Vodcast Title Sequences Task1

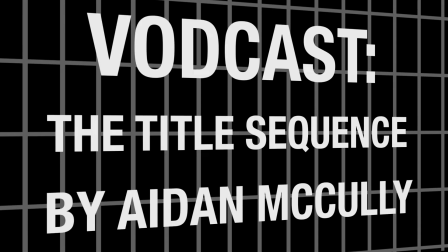0:11 Hi, I'm Aidan, and today I'm going to present this podcast about the developments of film title sequences.
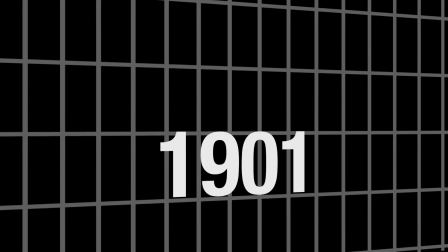0:17 Where we begin today is in 1901, which marks the beginning of the use of intertitles,
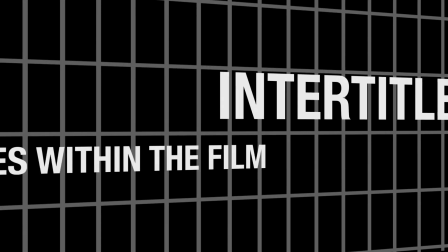0:23 first used by Walter R. Booth in his black and white silent film Marley's Ghost.
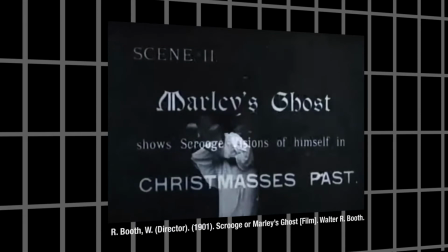0:27 This trend of using title cards at the opening of the movie caught on throughout the next couple years, with the use of title cards becoming more commonplace.
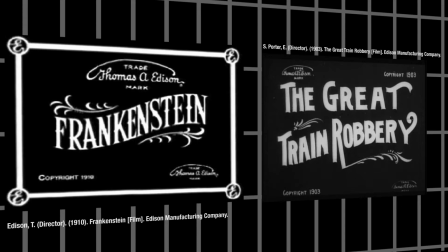0:35 At this point, the title cards usually only displayed the film's title as well as the logo of the producing studio. The development of the title sequence was something that not many studios were focused on. However, only shortly after the emergence of static intertitles,
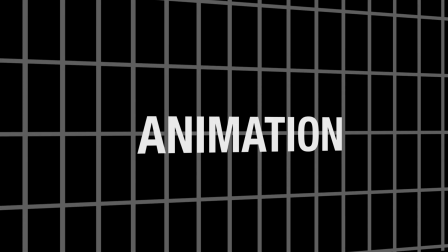0:50 we see the first experimentation into animation used within this opening sequence by J. Stuart Blackton in his
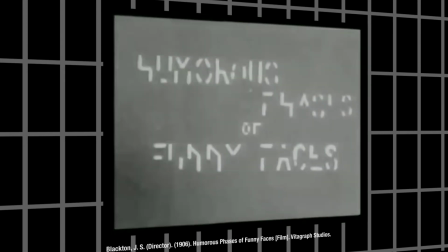0:57 1906 film Humorous Phases of Funny Faces, where he used chalk and stop motion to create a moving text decoration.
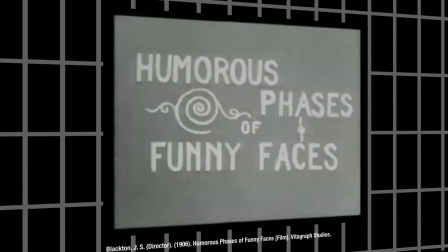1:05 However, this use of animation was only used for the sake of motion, not revealing anything of the tone of the movie.
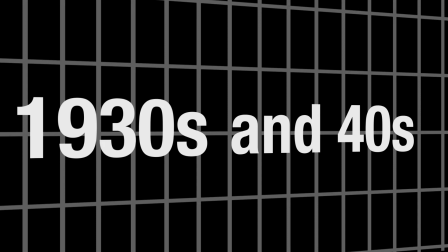1:11 It was only in the 1930s and 40s that title sequences began to convey a mood for the film.
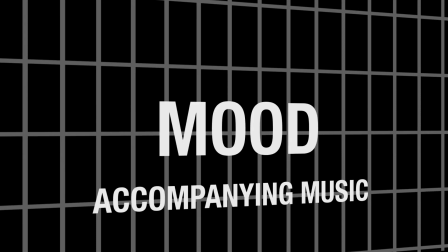1:17 This was through music that accompanied the static intertitle.
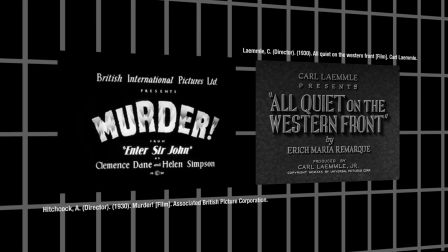1:21 Also, here a focus on style began, with the typographic designers using specific font styles to engage the audience within the mood for the beginning of the film.
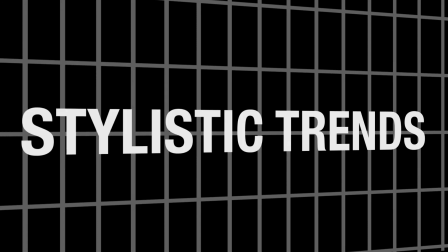1:30 Looking outside of the stylistic trends of the 30s to 50s, there was also major shifts in how the hierarchy of film studios worked,
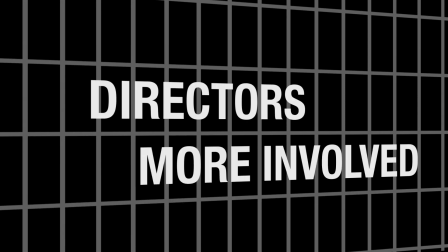1:38 with directors becoming more involved in the stylistic and marketing choices of their films, which led to the emergence and popularity of film trailers.
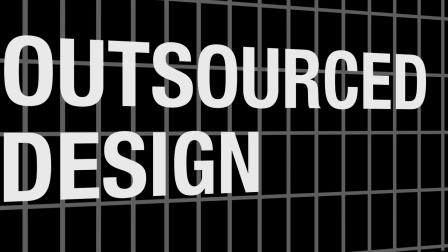1:47 This shift saw directors outsourcing design work for their films more regularly, which allows me to introduce Saul Bass.
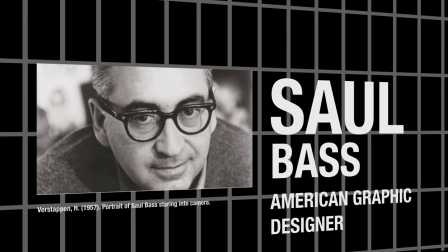1:53 Saul Bass was an American graphic designer who began his career making film posters,
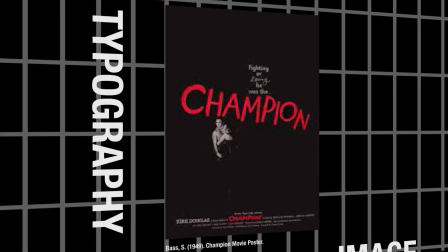1:58 bringing his specialty in typography and image making to the world of films.
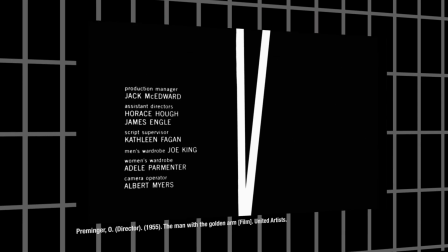2:03 His major breakthrough was with his first title sequence for Otto Preminger's movie The Man with the Golden Arm, which he made in 1955.
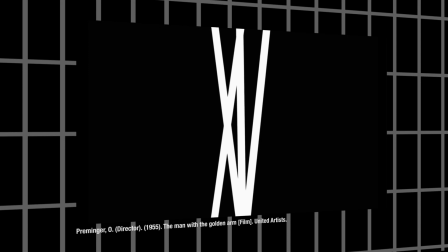2:11 This title sequence is often regarded as the beginning of the modern era of title design,
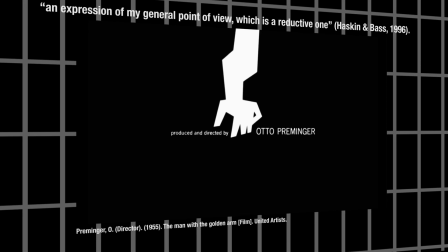2:16 using animation and symbolism which Bass said would act as an expression of my general point of view, which is a reductive one.
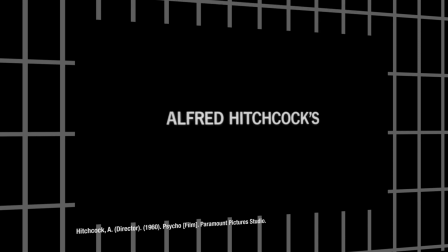2:23 Bass changed the way we think about title sequences, using them as a way, and I quote,
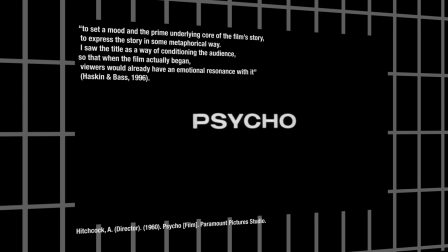2:28 to set a mood in the prime underlying core of the film's story, to express the story in some metaphorical way.
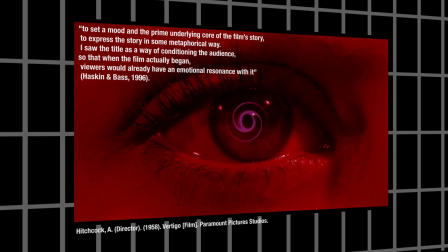2:34 I saw the title as a way of conditioning the audience so that when the film actually began, viewers would already have an emotional resonance with it.
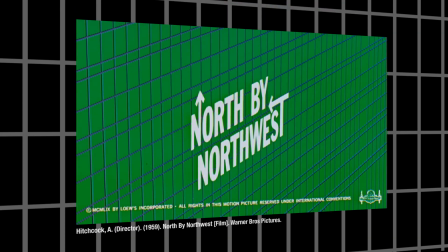2:42 This mindset was seen throughout his career as he created many title sequences.
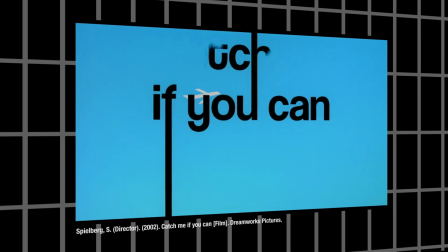2:47 Even to this day, we still see his style influencing graphic designers as title sequences become ever more important as part of the movie experience. And all we can do for that is thank him.